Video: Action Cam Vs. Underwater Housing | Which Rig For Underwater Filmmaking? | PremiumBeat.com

Now while you'll see a lot of available options on Amazon for around $50 to $100 which are these bag setups,
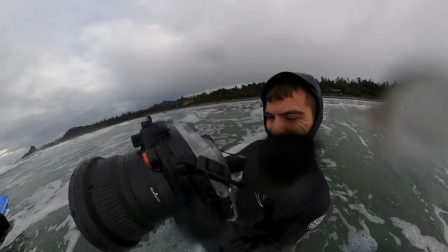250s
why I spent the extra $800 on this setup is because the buttons on it really make it easy for when you're underwater or in the water.
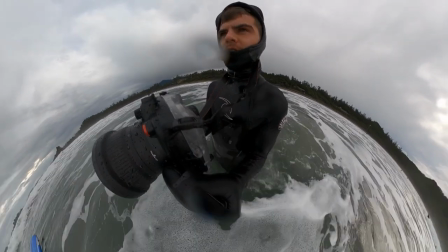259s
I find that the setups, usually when I'm shooting something in the water, it's gonna be relatively intense.
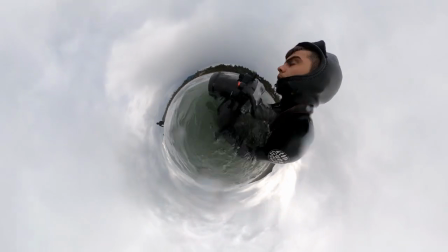265s
I'm gonna be out there surfing in the ocean or in an ice hole or 30 feet underwater scuba diving.
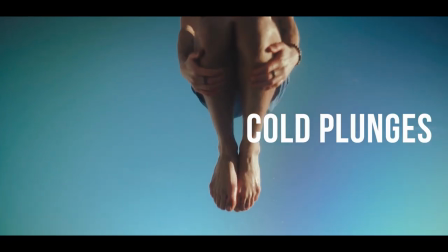271s
All of the scenarios to which where I bring this, I don't wanna go through the time of trying to figure out and fiddle around with my gear. I need it to work right then and there. So one of the big things that this rig has is if we open it up, there's a sensor on the inside. So if something touches it, like water, right away, like there's been so many scenarios where I've like half put this on and this annoying beep goes off and I'm like, oh my God, I gotta get out. Now let's get into the big meat and potatoes of this, which is why you should actually be switching over to these bigger rigs if you are doing underwater shoots a lot, or perhaps this is something that interests you. And the number one reason is lenses, your lens choices.
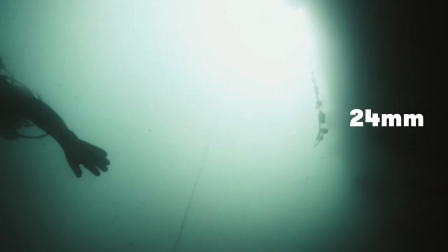313s
The big difference between a GoPro and an SLR is the interchangeable lenses that you can put on it.
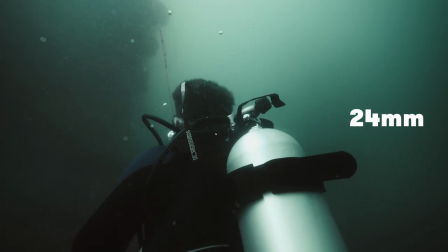319s
As of yet, GoPro has not created good options to switch lenses.
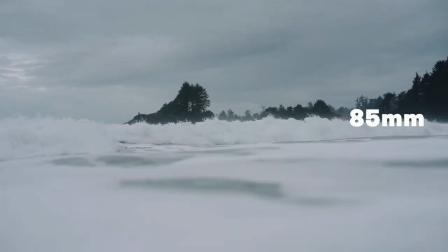323s
Yes, it can crop into the sensor and do different scale-ins, but as far as an SLR, there's a huge leap for that company to make.
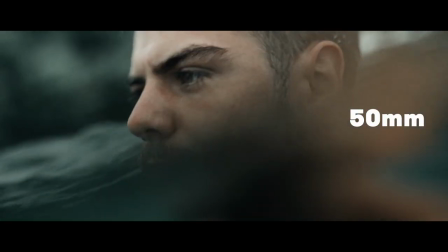331s
So let's migrate over and talk about focal lengths underwater, which is probably the best part about this setup.
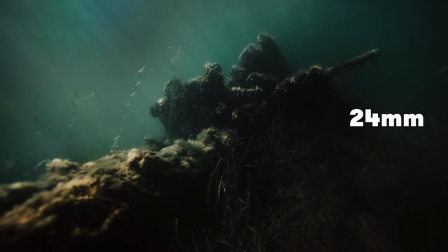336s
Pro tip about underwater cinematography is that the visuals will be distorted. The water acts as some sort of magnification that changes your focal length.
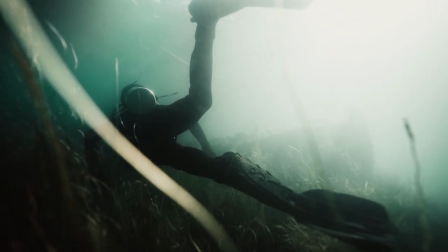345s
I find that it punches in the shot around 20%. So just sort of have that in the back of your mind.
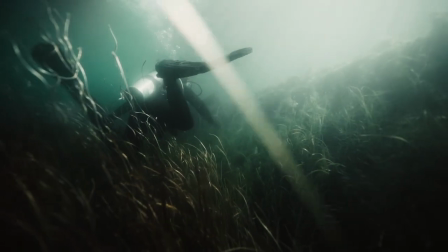350s
So whenever I'm working on a 16 millimeter, it kind of punches it into about a 20 to 35.
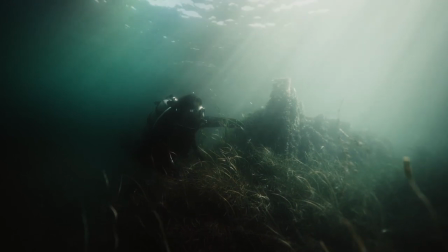355s
If I put it onto a 35 millimeter, it crops it into about a 40 or 50 and so on and so forth.
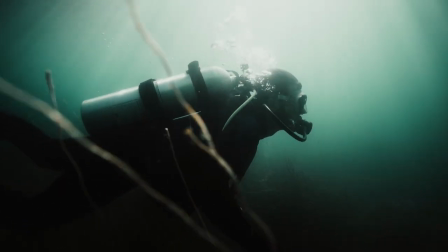361s
Now that's when you're underwater. Obviously when you pop back up out of the water, it goes back to its regular focal length.
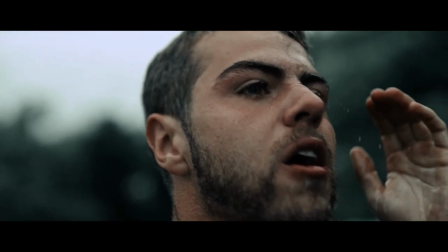367s
And then when you do sort of the half in half out, it looks super neat.
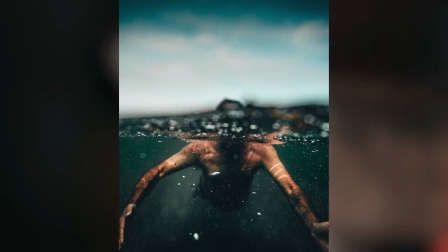371s
That way I can capture these nice, beautiful wide shots and still get a bit of distortion, which then punches me into about a 20 millimeter or 35 millimeter. But let's be honest, wide angle lenses you can get on these guys. That's not why I bought this.
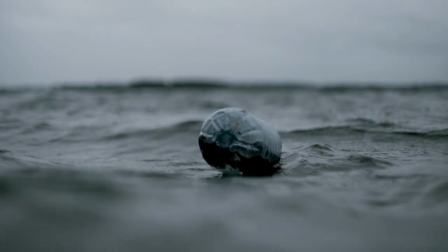385s
So where these rigs get really fun is when you pop on something like a 50 millimeter prime or an 85 millimeter.
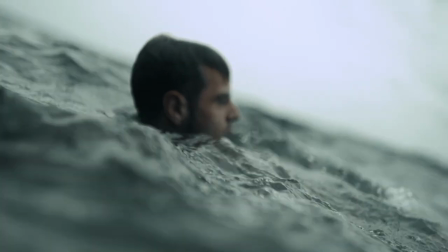391s
The 50 millimeter is one of my favorite underwater focal lengths because it just looks different.
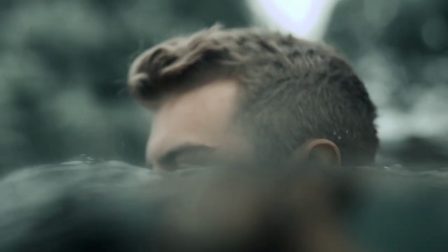397s
You're able to punch in and see a lot more details that you wouldn't typically see on a wider lens. And again, we're very used to seeing underwater shots done on GoPro. So that already we sort of become desensitized to.
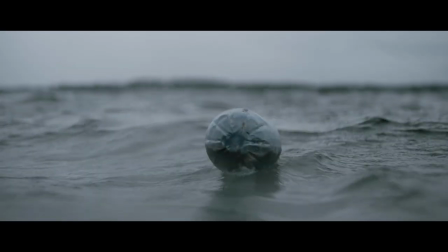409s
But once you pop on these cinematic lenses, these prime lenses with a bit of a prime focal length, all of a sudden it gives it that movie quality.
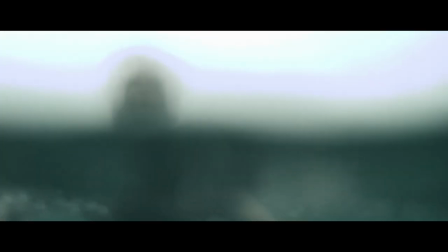416s
You're also able to punch into details that maybe you can swim to. Maybe you see a fish.
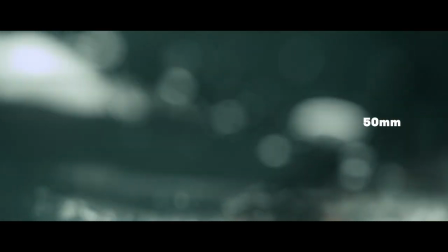421s
Perhaps there's certain floating particles that just look better with depth in them.
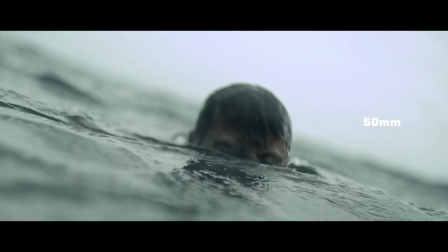426s
I found that when I was shooting at 120 frames per second underwater for the 35 or to a 50 millimeter focal length I'm able to get depth within my
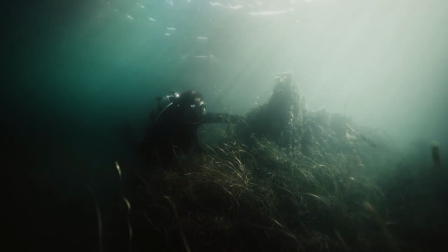434s
shot and with water particles floating algae stuff like that it just looks really great you're also able to just see underwater sea life a
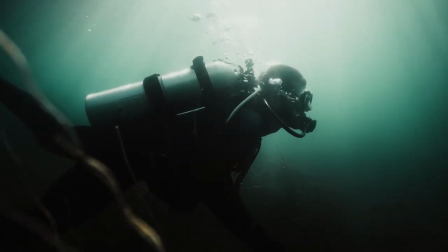442s
lot better with that distortion and with this setup then you're able to just take your your comfort zone lenses the ones that you love shooting on
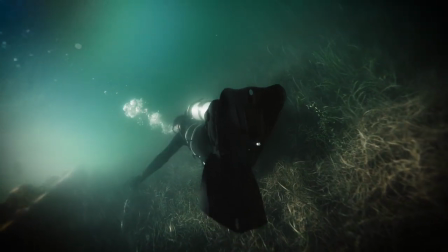450s
and put them in the water which then just gives the project the quality to which you're used to working on And I find that if I have to switch over to a GoPro, I'm really trying to push this to its max. That was no, for those of you camera enthusiasts, this is the GoPro Max.
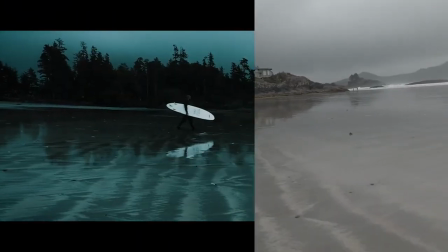467s
There's just certain a barrier to entry to cinematic stuff.
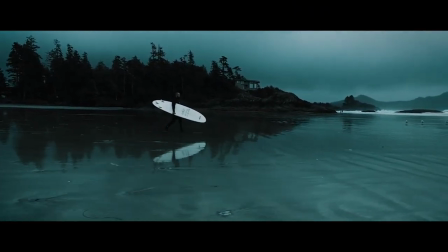471s
And even with filters and slow motion applied and stabilization, it just can only do as much as it can do. The GoPros can only go so far. With this though, what I like to do is actually pop on telephoto lenses.
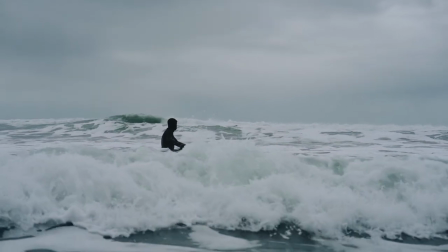484s
So I have an 85 millimeter, which was one of my favorite focal lengths to use with this.
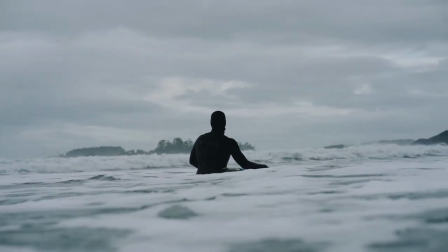488s
I took it out surfing in the ocean for stills and video.